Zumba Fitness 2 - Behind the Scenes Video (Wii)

The new Zumba Fitness game is a must-have experience because there's lots of exciting routines.
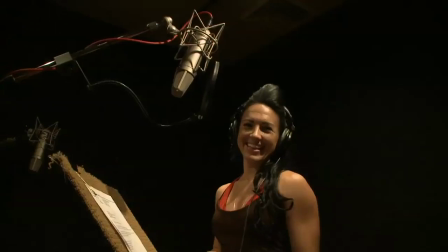(0:13)
We have the incredible personalities of these instructors. We're making them into actual game characters. We had all of our star instructors in to get 3D body scans and reference photographs,
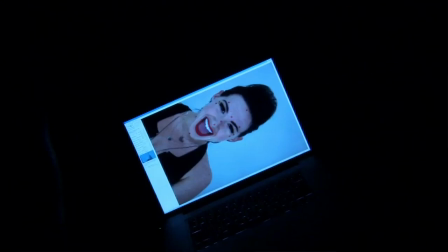(0:24)
which will really bring the personality of the instructors into the game experience.
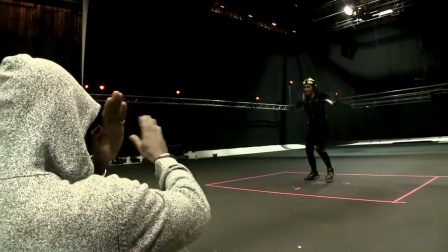(0:29)
We have the best crew. We're fully embracing the technology.
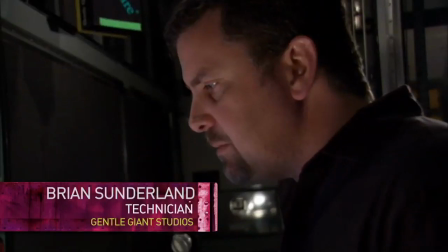(0:33)
The camera moves around the subject's head, and it takes measurements in XYZ space, millions and millions of points.
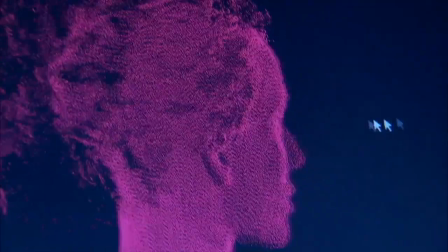(0:40)
What the software does is it patches everything together and creates a polygonized model.
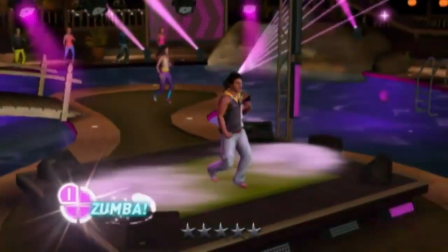(0:44)
We can move the camera around the avatar, and we can do crazy things with cutting and editing.
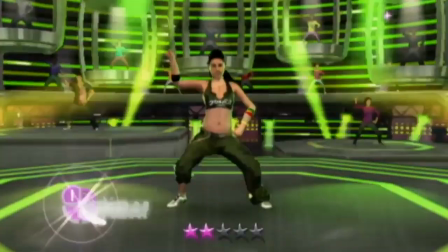(0:51)
And also, it captures all of the movement of the instructor, and so really lets their personality come through.
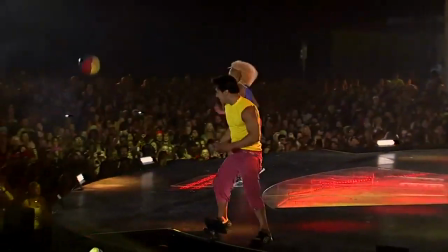(0:57)
From the very beginning, Beito's passion for the program has been contagious.
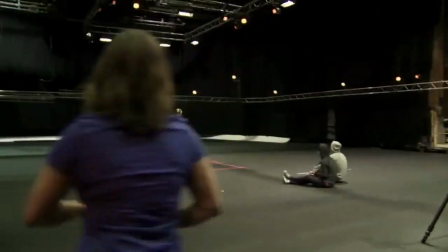(1:01)
The better the dancer is feeling, the better the vibration for everyone.
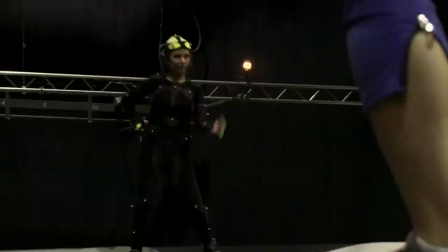(1:07)
And that's something really special that happens in a Zumba class that we are looking to bring into the game experience.
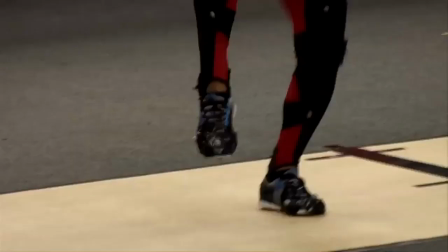(1:13)
It's a very unique game because it sits at the crux of fitness, dance, culture, and entertainment.
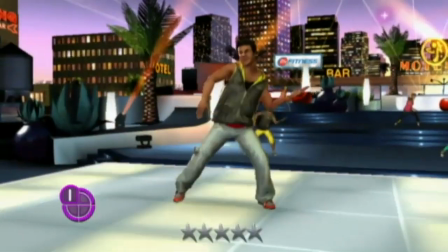(1:23)
It gives you an opportunity and a platform to really let go, to feel the music.
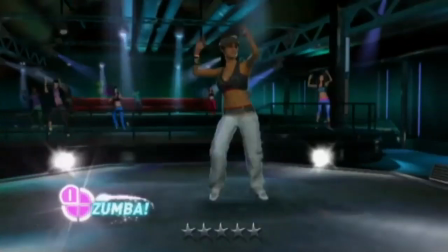(1:28)
It's exciting when Zumba and gaming collide.